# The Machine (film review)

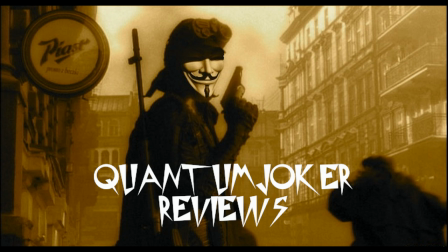(0:00) desire is irrelevant. I am a machine.
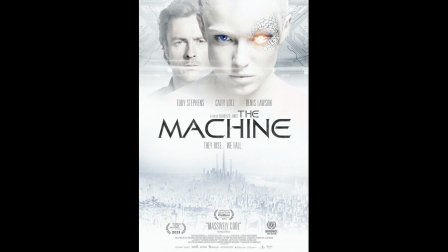(0:10)
Directed by Kara Dog Jones, The Machine is like a simpler, more sugary, though still very good, cousin to Alex Garland's Ex Machina.
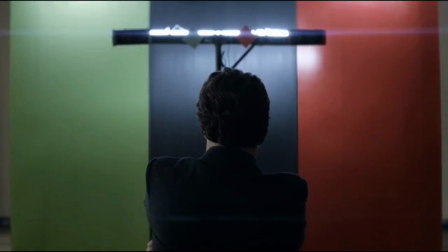(0:18)
In the unspecified near future, artificial intelligence is becoming exponentially more advanced amid a new Cold War with China.
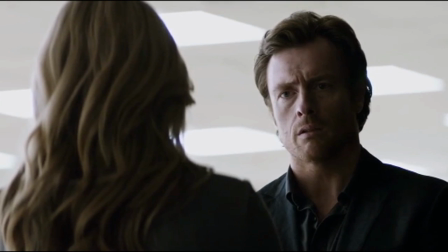(0:26)
Vincent, Toby Stevens, a brooding specialist in the field, creates a sentient android modeled after his dead assistant Ava,
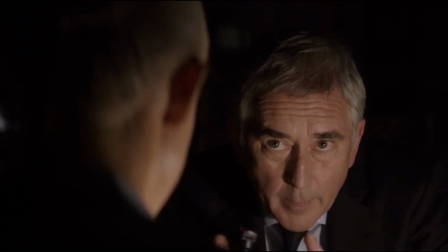(0:34)
Katie Lotz, but Vincent's shifty superiors have ulterior motives for her.
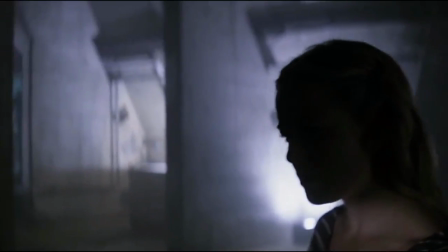(0:38)
The Machine has vibrant, macabre aesthetics, eerie atmosphere, and strong performances, but its ideas are not given enough time or depth to grow.
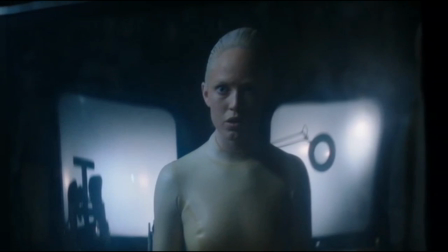(0:47)
Lotz is impressive as The Machine. She plays The Machine as a sweet-natured, naive child,
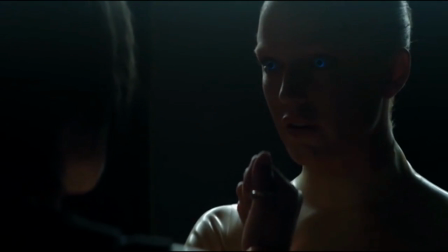(0:53)
which leads to some disarming scenes of existential shock as she realizes what she is and what she's capable of.
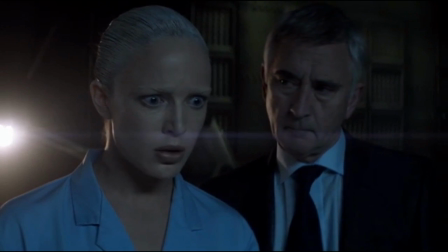(0:59)
The scene of Thompson, Vincent's sociopathic boss, manipulating the machine into killing a Chinese spy is very uncomfortable to watch,
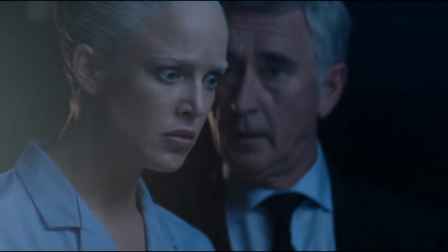(1:08)
with Thompson playing with her nascent feelings and the machine desperately trying to please both authority figures,
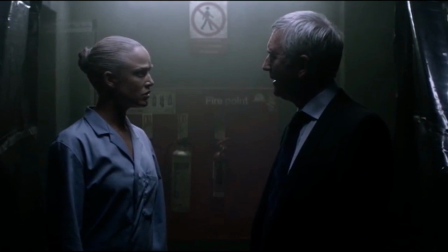(1:14)
by not hurting anyone, as per Vincent's orders, and by fulfilling her purpose as a military droid.
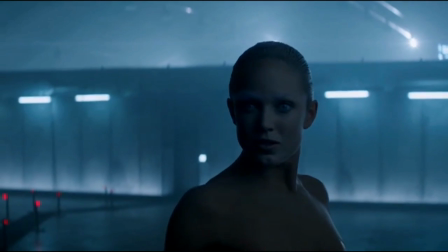(1:20)
I also love this scene of the machine dancing.
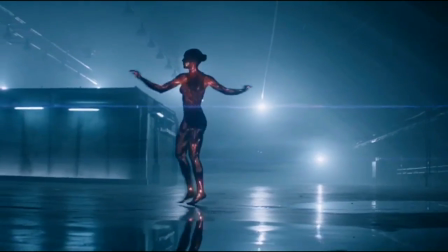(1:22)
The scene is tastefully shot with shadows, soft background lighting, and some beautiful CGI illuminating her synthetic nervous system.
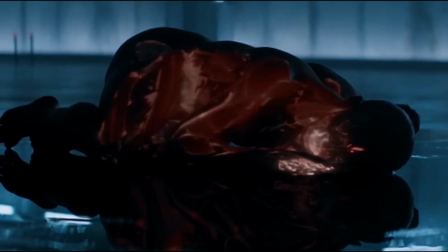(1:30)
And her graceful movements and tactile inquisitiveness speak of such joy and wonder, which leaves you in no doubt of her sentience.
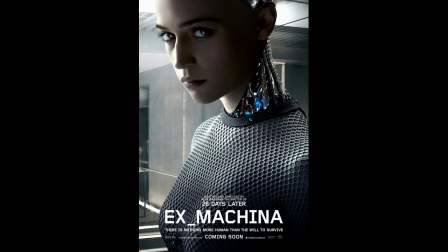(1:37)
I still much prefer Alicia Vikander's performance in Ex Machina, as her development is far richer, and she subverts the old fembot trope by being breathtakingly alluring yet strikingly non-human.
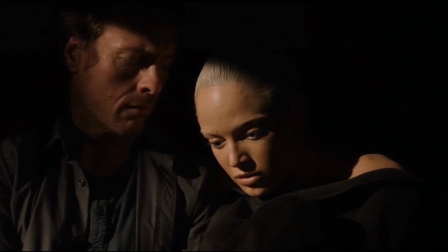(1:49)
But Lotz is still intriguing in The Machine, conveying a sympathetic yet mildly disturbing presence.
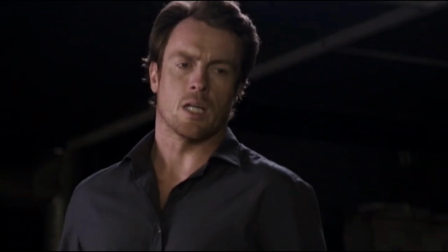(1:55)
I'm curious to check out more films starring Toby Stevens, as he has a collected yet softly intense demeanor reminiscent of Guy Pearce.
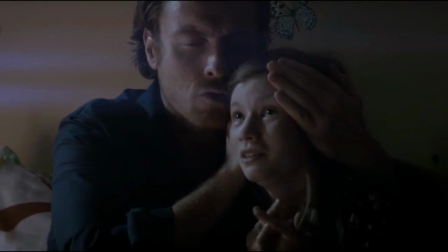(2:04)
A depressing subplot in The Machine involves Vincent's gravely ill daughter, Mary.
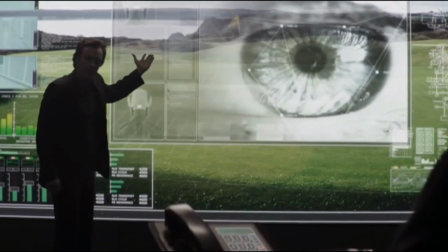(2:09)
It's a sad, respectfully restrained subplot that factors into the main plot through sacrifice, deceit, and blackmail.
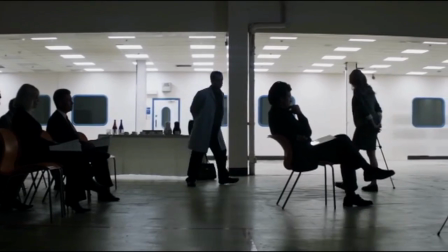(2:16)
The machine's pacing is a little bottom-heavy,
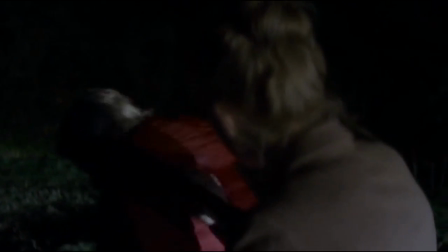(2:18)
as establishing Ava as a gifted AI researcher before killing her off feels fairly incidental to the eponymous machine's existence,
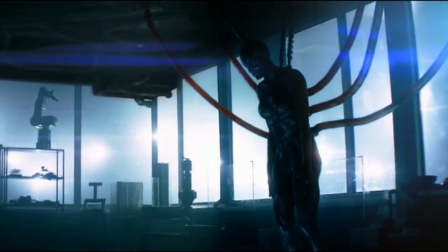(2:26)
except to frame the machine's activation as a sort of resurrection.
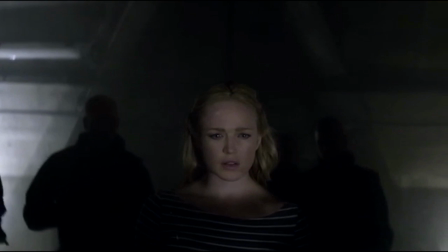(2:30)
Still, the film maintains your interest with an unsettling air of secrecy throughout the lab and many ominous plot threads,
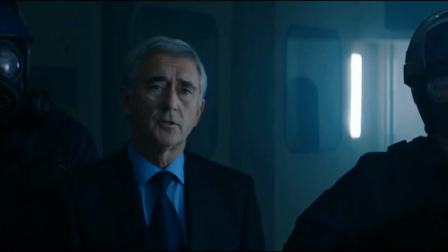(2:37)
including penned combat veterans being experimented on, Thompson's unscrupulous motives, and the lab's augmented guards scheming in secret.
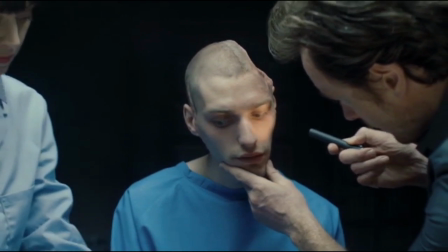(2:45)
The film's intro is brilliant. A brain-damaged veteran has his mind restored by one of Vincent's implants, and his emotional fragility,
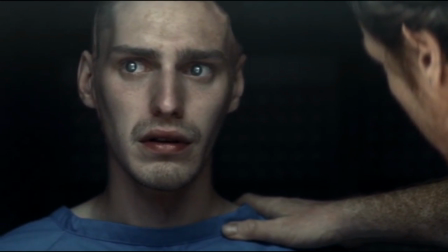(2:53)
at suddenly regaining his conscious thought yet bereft of memory, is palpable.
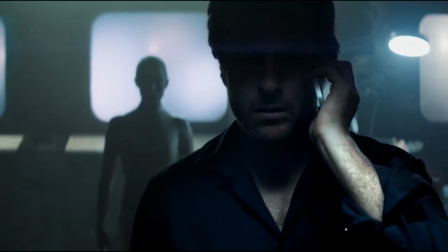(2:58)
The machine's biggest weakness is in its ideas, as I just wish they were more fleshed out.
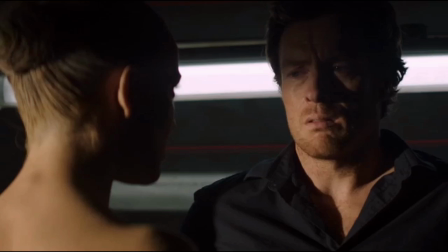(3:03)
The film flirts with concepts of simulated consciousness versus actual consciousness, a commonly addressed issue of the Turing test,
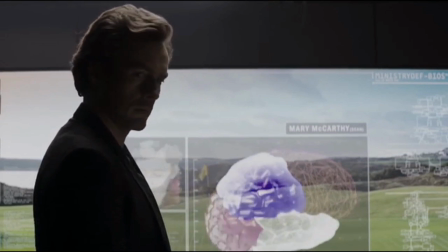(3:11)
and the technological singularity, a term not even used in the film, of robots making robots,
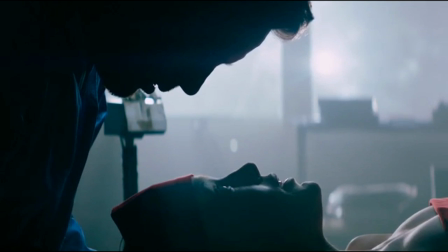(3:17)
but does very little with these ideas.
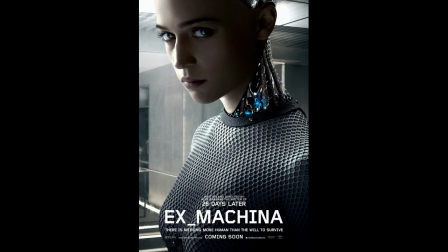(3:19)
Compare again to Ex Machina, which is exceedingly intelligent and constantly compels us to question the nature of Ava's artificial mind.
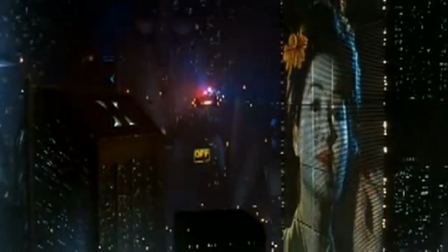(3:27)
The next Blade Runner, as proclaimed by Sound and Sight, this isn't.
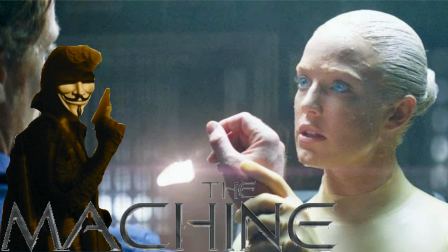(3:31)
But The Machine is still an engrossing, complex, and dazzlingly shot android character study, and earns 3.5 stars out of 5.
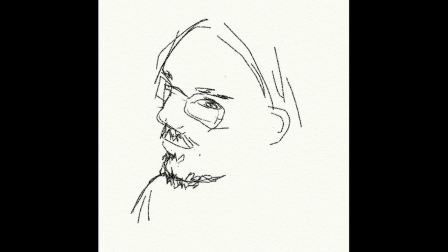(3:39)
Thanks for watching. Cheers.